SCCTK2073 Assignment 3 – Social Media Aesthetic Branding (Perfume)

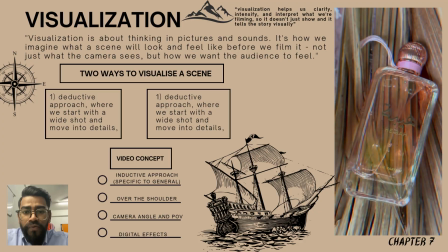So I also close up some shots over the shoulder to show a
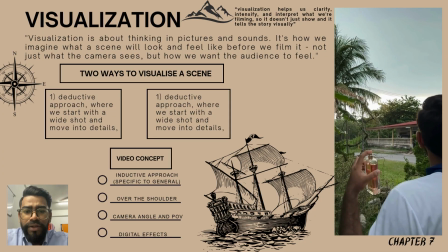viewer and interpret the viewer experience to feel in
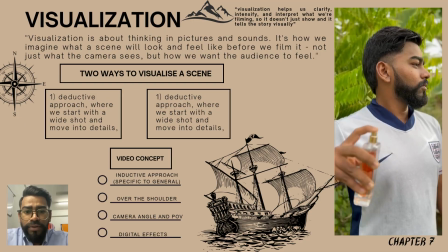about they are in the scent world. I also use some stylized effects from the
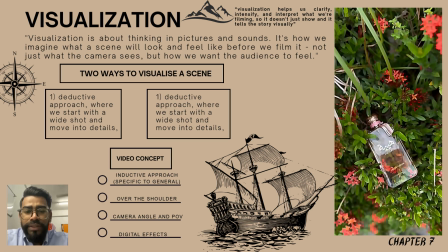technology to create a world that only exists through a video,
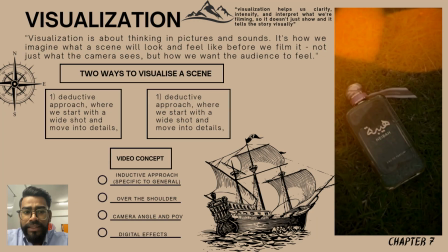and also enhancing the emotional effects through my audience.
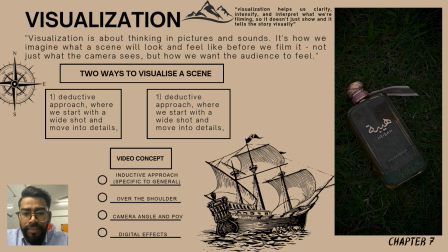And if you can see in the last clip of my video,
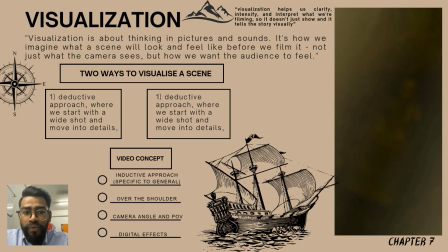I introduced the video with a close-up to show that
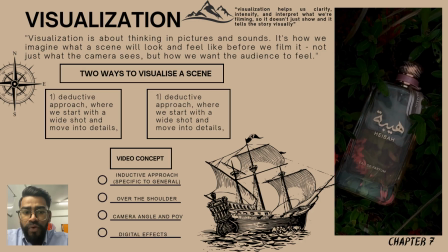the brand of the perfume is more than a brand, and then more than a scent,
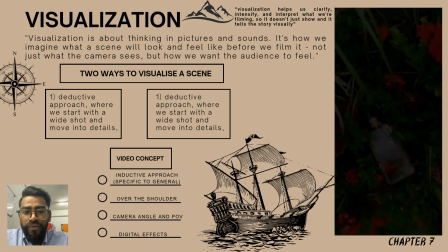and the feeling of having a perfume like that. So that's all from me.
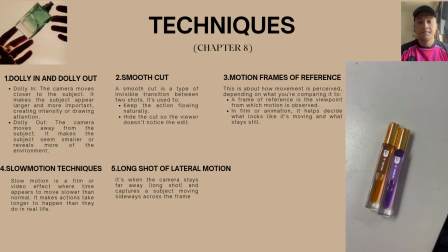Thank you. Assalamualaikum and good afternoon.
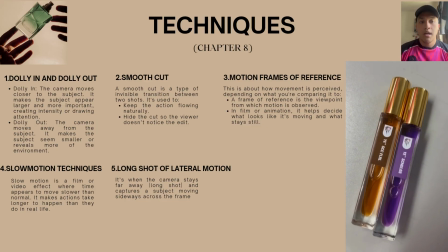My name is Mama Akin Najmi bin Muhammad Rukman, and my metric number is 294006.
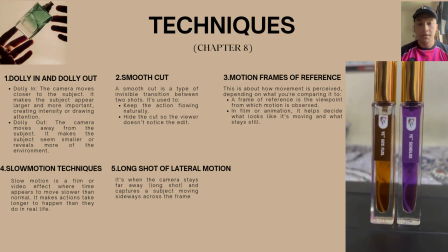Today I would like to explain the techniques that we use in chapter 8. Firstly, we use dolly in and dolly out.
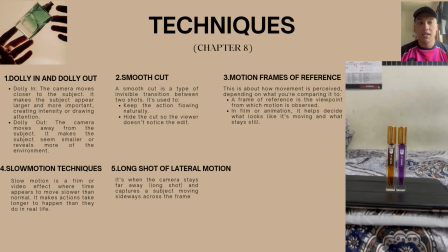The meaning of dolly in is the camera move closer to the subject.
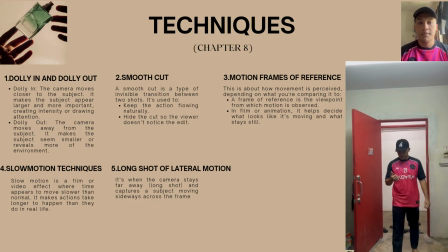It makes the subject appear longer and more important, creating intensity or drawing attention.
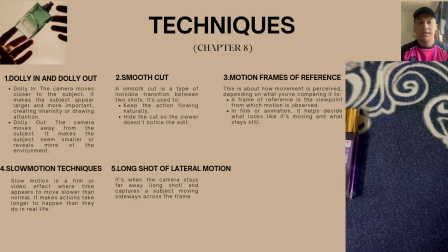And the meaning of dolly out is the camera move away from the subject.
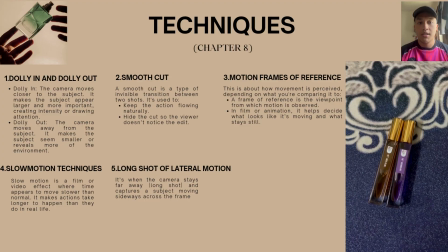It makes the subject seem smaller or reveals more of the environment.
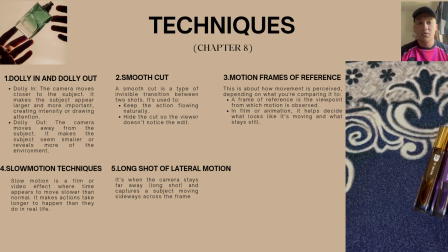We use this technique in our video to give more interesting effect
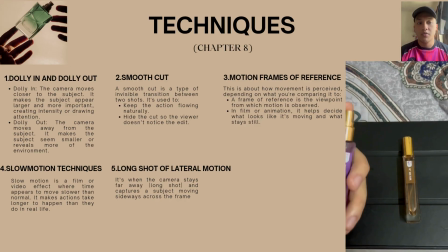and attract the attention of viewers to watch the videos we produce. Secondly, we use the smooth cut technique. A smooth cut is a type of invisible transition between two shots. It's used to keep the action flowing naturally
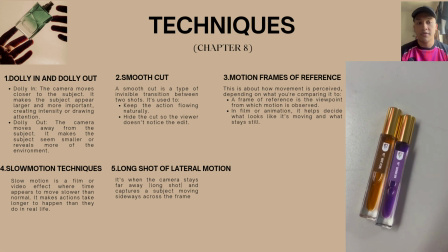and hide the cut so the viewer doesn't notice the edit.
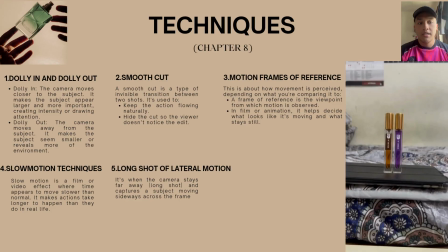It usually matches movement
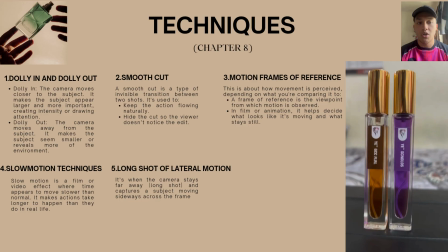position or visual element between shots to make the cut feel seamless.
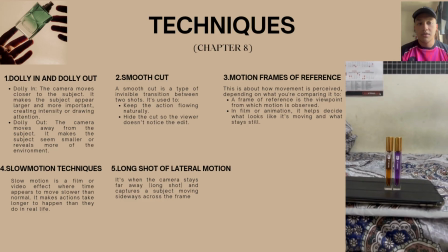So we use this technique so that our video looks smooth and beautiful to watch.
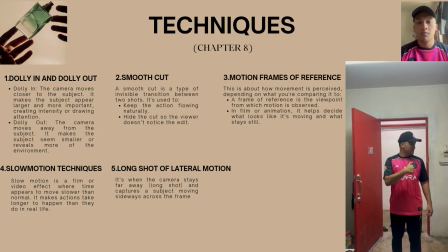And lastly, we use motion frames of reference technique.
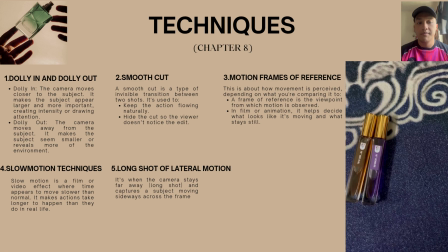The meaning of motion frames of reference is how movement is perceived.
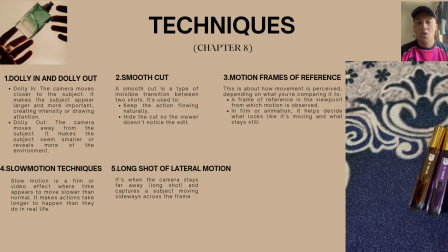We use this technique in our video where only the camera moves while the object,
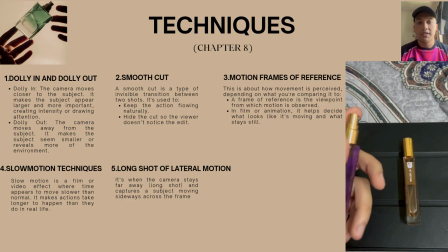the perfume, remains stationary. Next, we use slow motion technique. Slow motion is a film or video effect when time appears to move slower than normal. It makes action take longer to happen than they do in real life.
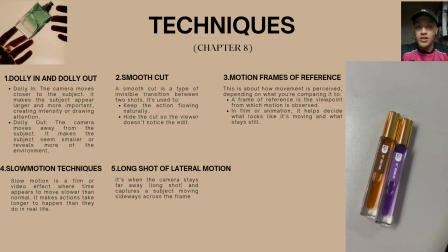So we use this technique to focus the perfume spray in slow motion.
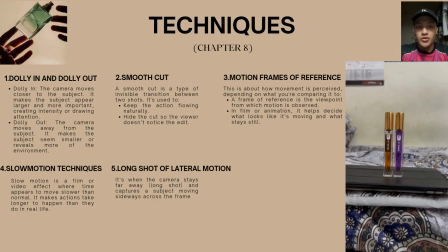And lastly, we use long shot of lateral motion.
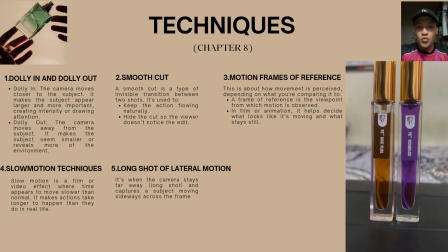The meaning of this technique is when the camera stays far away,
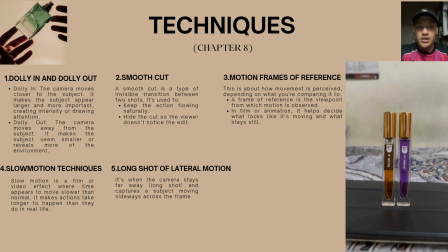long shot, and capture a subject moving sideways across the frame.
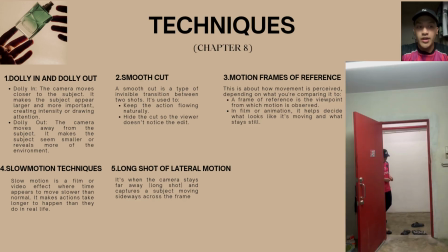So we use this technique to focus on how to wear perfume with a long shot angle.
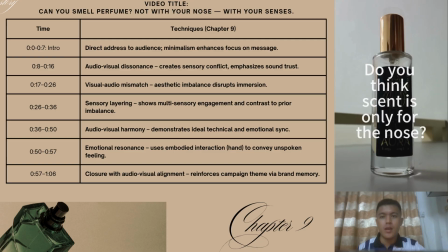Thank you. Hi, my name is Kuyongtit, metric number 298569.
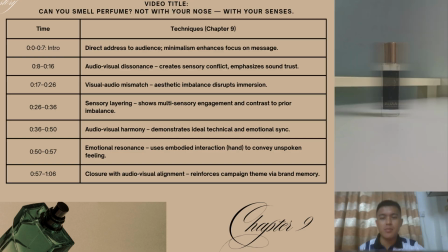Now I'm presenting the video titled Can You Smell Perfume? Not with your nose, with your senses.
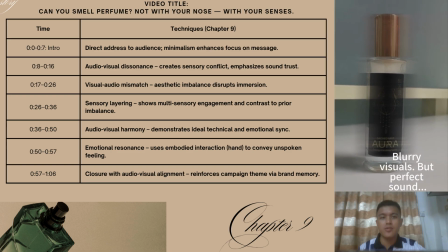This video explores how audio and visuals can be used together to evoke emotion and meaning,
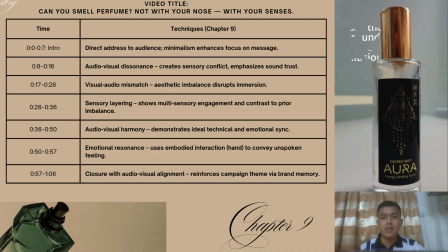based on the techniques from chapter 9.
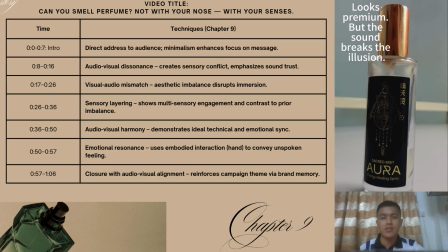In the first 7 seconds, we use a direct address approach with a clean and minimal visual to ask,
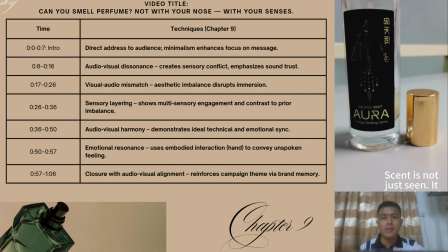do you think the scene is only for the nose? This sets the tone and invites the audience to think deeper.